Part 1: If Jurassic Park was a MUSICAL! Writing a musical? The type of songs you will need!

Well, it raises the stakes, right? we've got more tension because the party's splitting up so anything can happen my
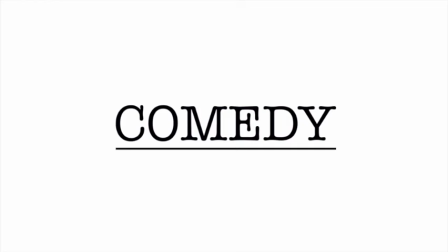15:56 personal favorite musical numbers are comedy songs i
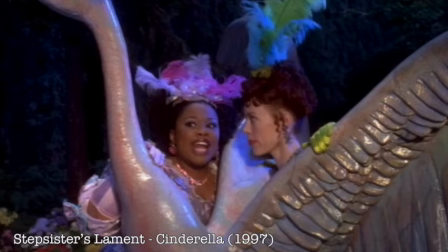16:01 particularly love the ones that are brought to life by secondary characters their primary purpose is to make the audience laugh alleviating any tension before something significant happens so when it does it hits us with a wham sometimes Sometimes they can also provide a different perspective on theme,
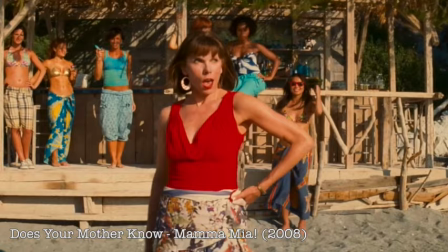16:25 like this one.
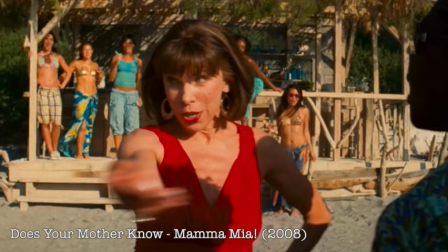16:26 I can't see what you want, but you seem pretty young to be certain perfect and fun.
I want to put a comedy song just before the midpoint in Jurassic Park,
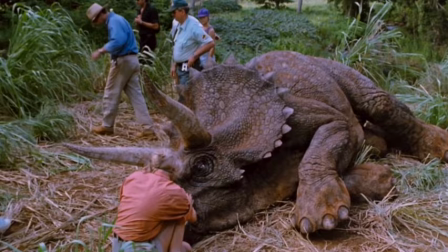16:40 the last peaceful moment before the group splits up and things go wrong. And I'd like this song to be as fun and joyous as this.
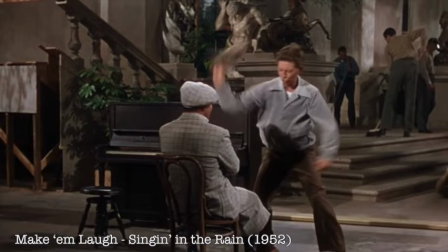It's chaotic and unpredictable but gives us insight into Cosmo with his wholesome message.
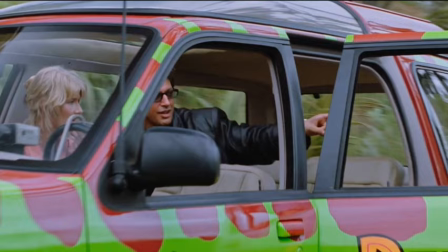17:08 So I want to hear from Ian Malcolm about his chaos theory in an equally chaotic way.
Look at this.
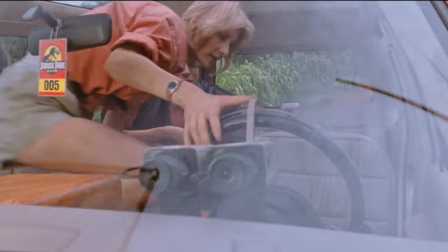17:14 See? See? I'm right again. Nobody could have predicted that Dr. Grant would and suddenly, suddenly jump out of a moving vehicle.
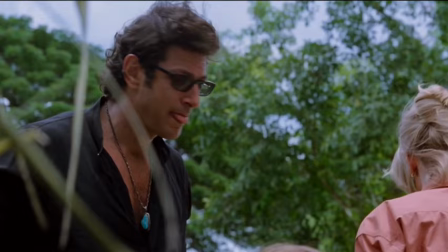17:19 To up the comedy, I want every character around him to ignore him and what he has to say as they are distracted by the dinosaur and what is making it sick.
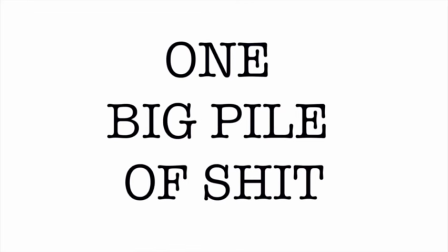17:28 This comedy song is called...
That is one big pile of shit.
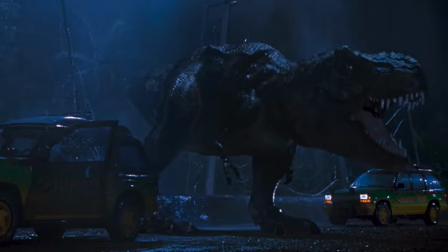17:35 I bet you wanna know what song the T-Rex is gonna get. Subscribe to ensure you don't miss part two of this match. Until the next match, bye! But cutty- oh shit. Or move this- oh shit. Can we just acknowledge this guy's curly mullet? I think that is fabulous. Never noticed that before and I never wanted to. I love that she's rocking double denim right now. What about his double white linen on linen? What are they trying to say about his character, I wonder? With the costume choice. Let's not put that one in.